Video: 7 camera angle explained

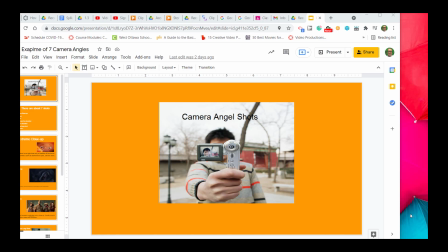8s
In this presentation, I want to show you guys seven different camera angles. And the first angle that I want to go over with you guys, or the seven that we're going to discuss I should start with,
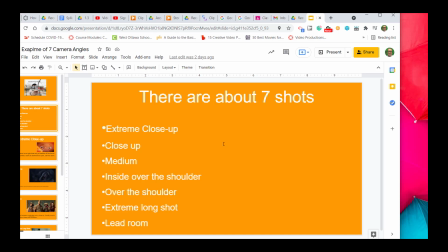19s
is extreme close-up, close-up, medium, inside over the shoulder, over the shoulder, extreme long shot, and lead room.
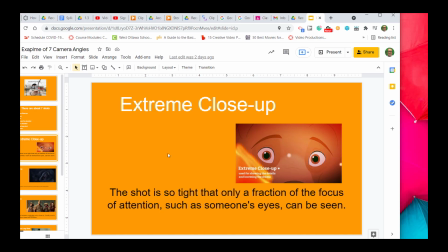31s
Here's the first one that you will see, which is called an extreme close-up. These primarily focus around either the eyes or a part of the face which they want to bring emphasis on, such as the mouth, most of the time the eyes.
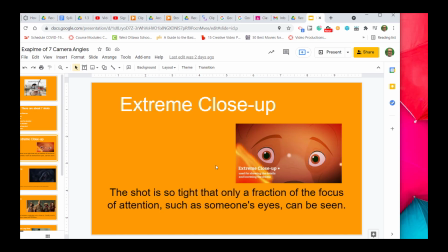46s
In this one, you can see where the bear is showing some sort of sign of fear.
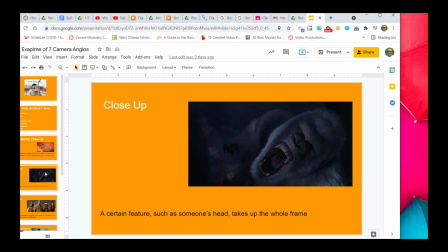55s
In the next one, you'll see a close-up. A close-up will show the entire face, and sometimes you'll even see the tops of the shoulders and a downward look. this one here clearly shows anger on
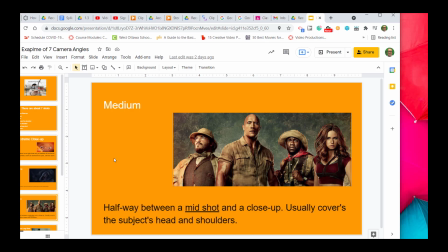70s
the next one you're going to see what's called a medium shop now this shot here is probably the one that's mostly used throughout film and it's probably mostly used throughout even movies and in
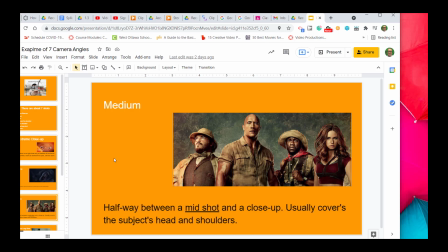85s
stories or on tv shows the medium shot is something that shoots from the midsection or the waist and it goes up as you can see in all of these characters here even though the rock is so much taller they still are getting the medium
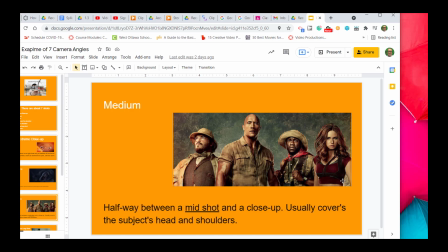102s
shot from all the rest of the characters the
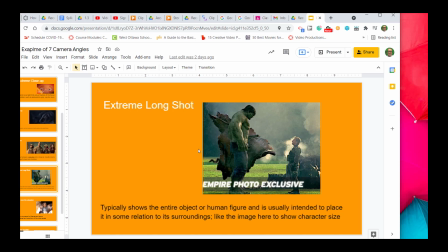108s
next one is the extreme long shot and in this one here i'm using the hulk because the film producer here wanted to show the size difference between the hulk and a normal size character.
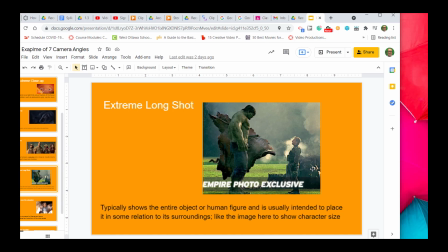122s
You will see extreme long shots when they want to show size difference and especially want to show the surroundings and the size compared to the character.
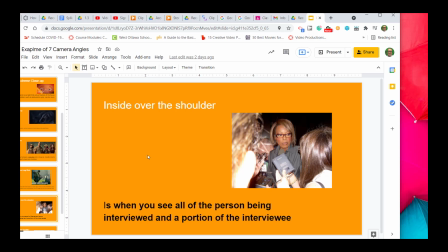136s
The next one is inside over the shoulder. In an inside over the shoulder, you can not only see the person over the shoulder who's being interviewed or talked to or spoken to or in the scene,
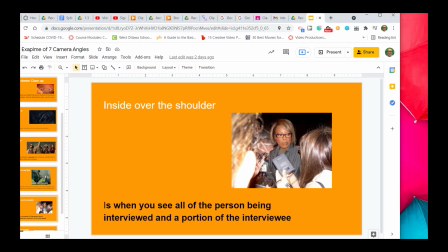149s
but you can still see the person's back of their head and it's clear and legible and you can see where those person's eyes are being directed.
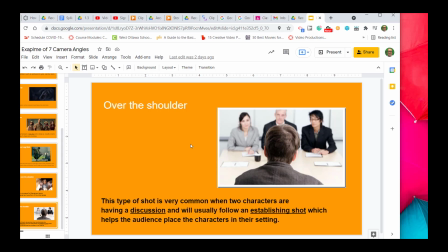162s
In the last one you will see where it's called over the shoulder. Now over the shoulder you will see that the person that's in our foreground or in the front they will be clear and the person that they are speaking to or being addressed They are going to be fuzzed out
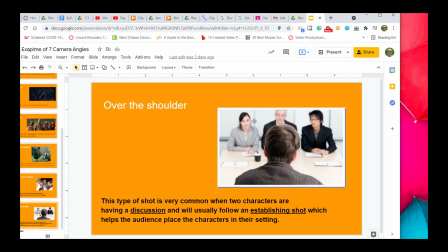180s
or be a little bit unclear to the human eye.
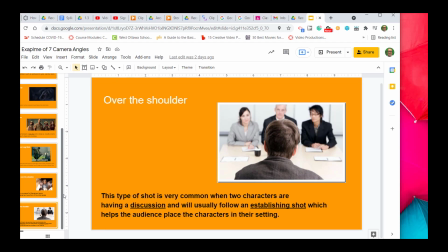186s
These are examples of the seven different camera angles. And for your assignment, what you will do is you will go and find seven different camera angles like I have here. and you will
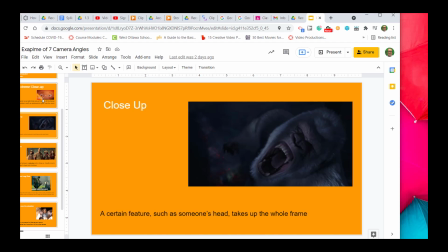199s
use G or PG rated
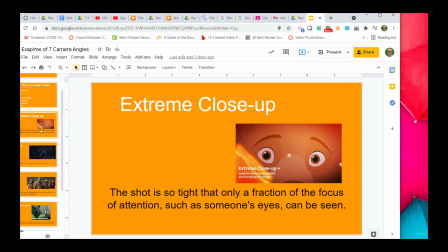204s
movies to give as your examples. Good luck.